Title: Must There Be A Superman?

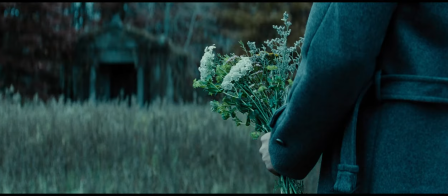(16:45)
But now someone exists who Bruce can't prepare for, a threat that, for the first time since his parents' murder, he doesn't know how to beat.
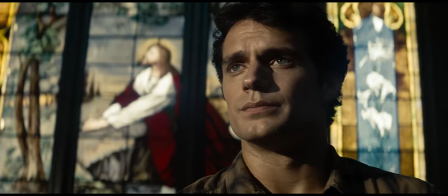(16:53)
On a wider scope, Superman's mere existence contradicts all religion. His actions contradict all politics.
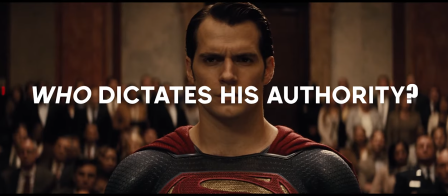(16:59)
His ethics are unknown to the wider world. Who dictates his authority? Do we even have that kind of power over him?
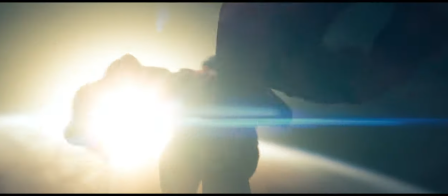(17:04)
Who is he? What is he? If you don't believe that people would be just as terrified of him as they are awestruck with glory, just look at Homelander or Brightburn.
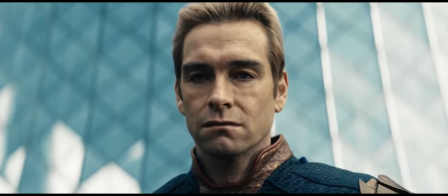(17:13)
They reflect the worst case scenarios of Superman from personal and politically engaged standpoints.
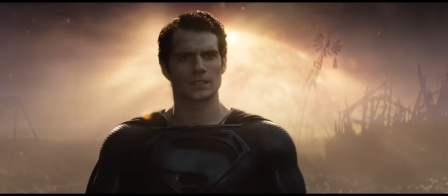(17:19)
But we as the audience know that he won't do that. We know that Superman won't turn evil and kill everyone on just a whim.
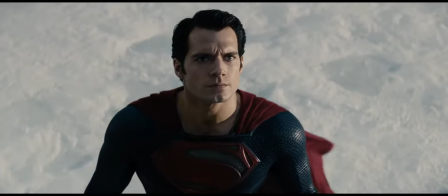(17:25)
We know that because, well, other than being a superhero, he was raised by Jonathan and Martha Kent.
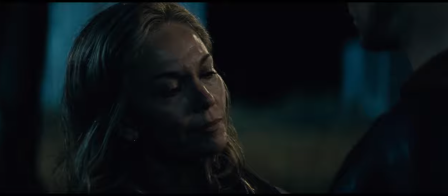(17:31)
They always serve as the morale-boosting voice of reason. Superman doesn't owe the world a thing.
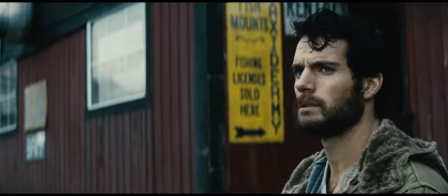(17:36)
He could live selfishly. He could never use his powers, or he could use them for bad deeds.
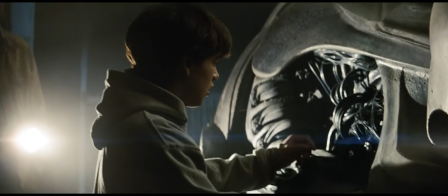(17:41)
But that's just not who he is, and that isn't owed to his lineage or even his upbringing.
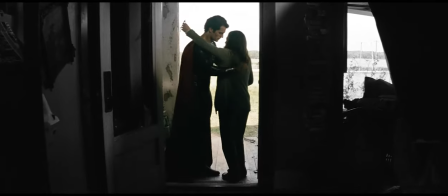(17:45)
That's owed to the inherent goodness in his heart.
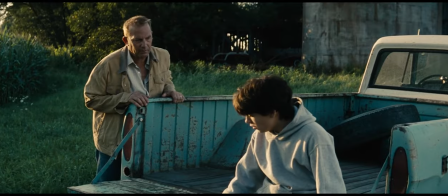(17:48)
But this fear that the world harbors for Superman is exactly Jonathan Kent's concern with Clark choosing to act on his goodwill as a child.
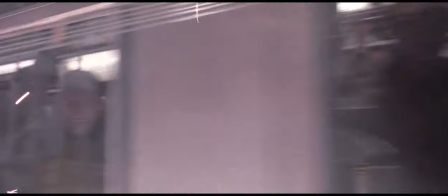(17:55)
Remember that time when Spider-Man put his life on the line to save a handful of people in a train?
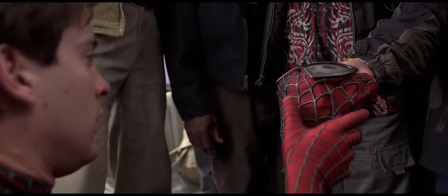(18:00)
Remember how they rewarded him with compassion? Remember how they empathized with him and vowed to keep his identity a secret as a thanks for saving him?
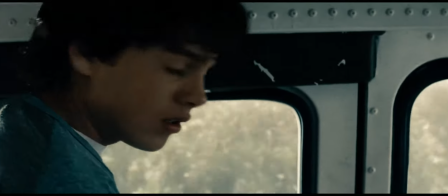(18:07)
How exactly did that end for Clark when he saved a school bus full of drowning children? Oh yeah, that's right, with superstition revolving around Clark's powers.
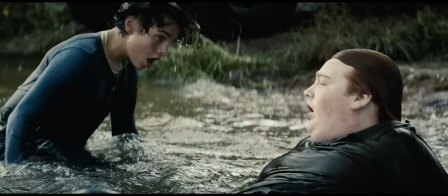(18:16)
He was called a freak! Instead of this mother being grateful, she's spiteful of him.
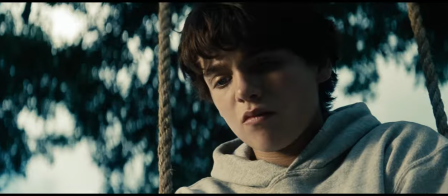(18:21)
And this opens the dilemma concerning Clark acting on principle or willingly remaining uninvolved to preserve the secret of his powers.
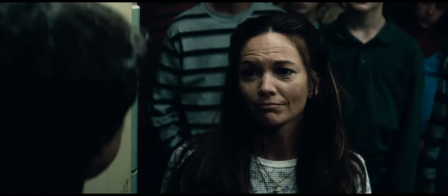(18:27)
Not for his sake, but for the sake of the people who are susceptible to fearing what they can't understand.
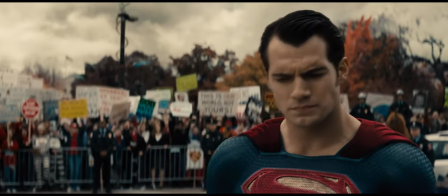(18:32)
Which would later be displayed as a major plot point driving the politics of Batman v Superman.
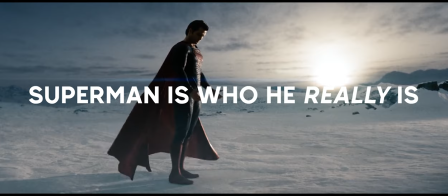(18:37)
Because you gotta remember, Superman is who he really is. Clark Kent is the alter ego.
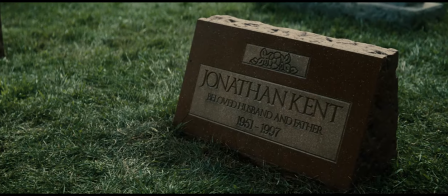(18:42)
Clark Kent is the mask. So then we get to the obligatory death of Jonathan Kent.
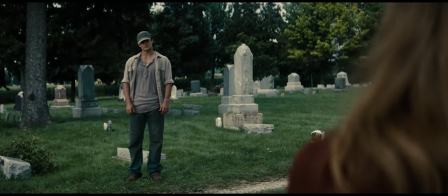(18:47)
In most, if not all other iterations of the character, he's been killed off due to a heart attack or a stroke.
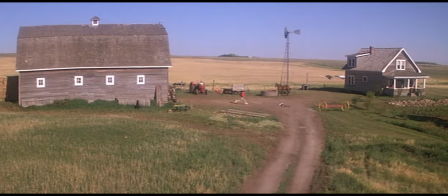(18:52)
Something that no one can control. It's a deliberate choice to make Superman look and feel powerless to save him.
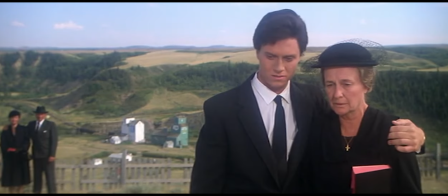(18:58)
It's used as a point to accept the things out of his control and move forward.
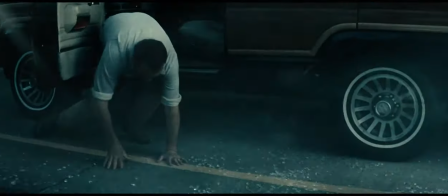(19:01)
However, Zack Snyder instead put Jonathan Kent in a situation that Superman could very easily save him from.
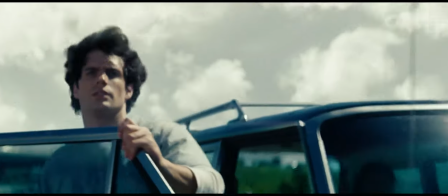(19:07)
And that's exactly the point. It's no longer a discussion of can he act, it's should he act.
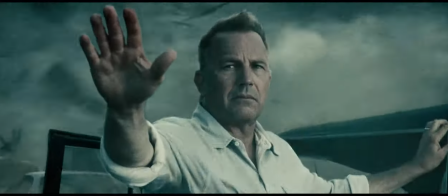(19:13)
It's not important whether Jonathan was right or wrong in telling Clark not to save him. What was important was what Clark learned from it.
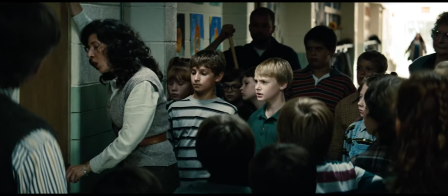(19:20)
The will to act, the consequences to consider. To what extent or how familiar was he with his powers at the time?
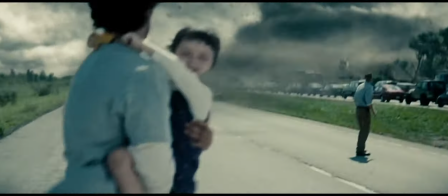(19:26)
Did he even know he could save his dad? Should he save his dad and risk the world finding out about his powers?
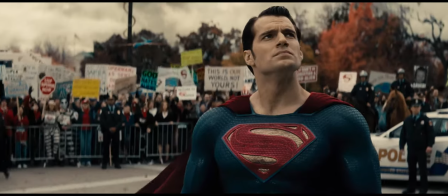(19:31)
Subsequently accelerating the people's fear that would later burden his life? Or should he let his dad sacrifice himself for the sake of keeping that peace?
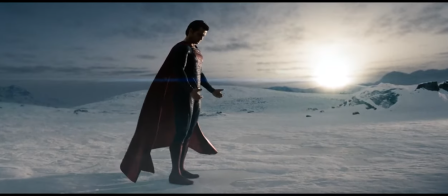(19:38)
In the very essence of this dilemma of choice, it's also teaching Superman an unhealthy lesson about taking the burden of the world on his shoulders.
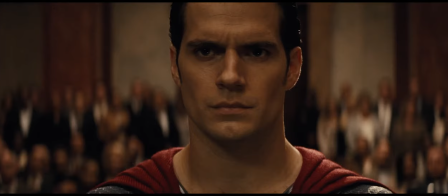(19:45)
It's teaching him to take accountability even for the things out of his control, such as a planted lead-lined wheelchair bomb killing hundreds of government officials.
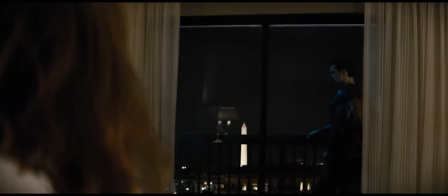(19:54)
So to his knowledge, he is actively ignoring these threats and again taking on this depressing burden of death, and what's worse is that the people blame him for it too.
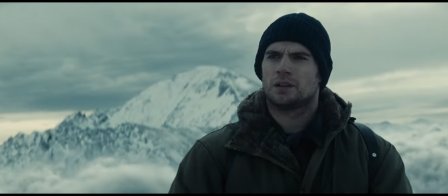(20:02)
He's in an inescapable position where even he is beginning to believe that he is to blame for the things out of his control.
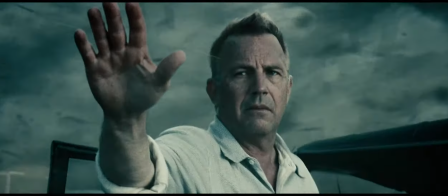(20:08)
Jonathan Kent's death is deliberately made into a situation that Clark does have control over, as to later reflect his self-destructive obsession with blaming himself.
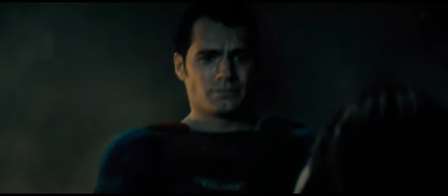(20:16)
It's going to later inform his decisions to save lives, such as sacrificing himself to stop Doomsday.
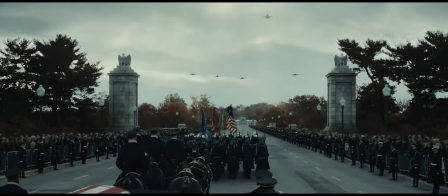(20:21)
Which, in turn, would reshape the people's perception of him. The world changed when Superman flew, it changed again when he didn't.
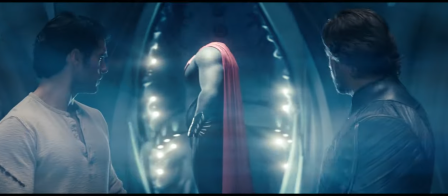(20:29)
If you want to know the essence of Superman's place in Snyder's world, it's in this choice.
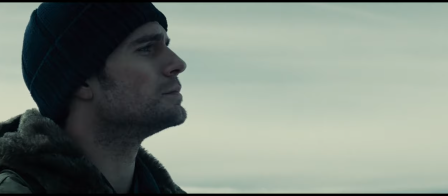(20:33)
If you want to see the true pain that haunts Superman in these movies, it's the fear and hatred that people have for him.
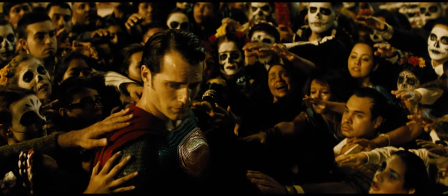(20:38)
If you want to see the impact of Superman living among the humans, it's the politics surrounding his every move.
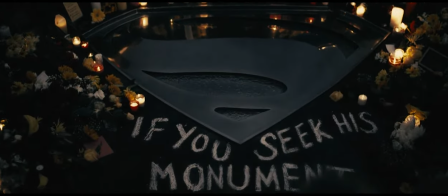(20:43)
If you seek his monument, look around you.
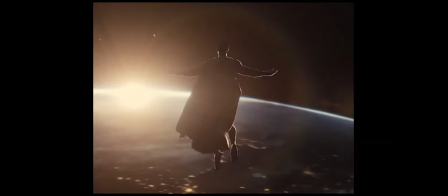(20:49)
The only thing driving Superman forward every day is the promise of hope.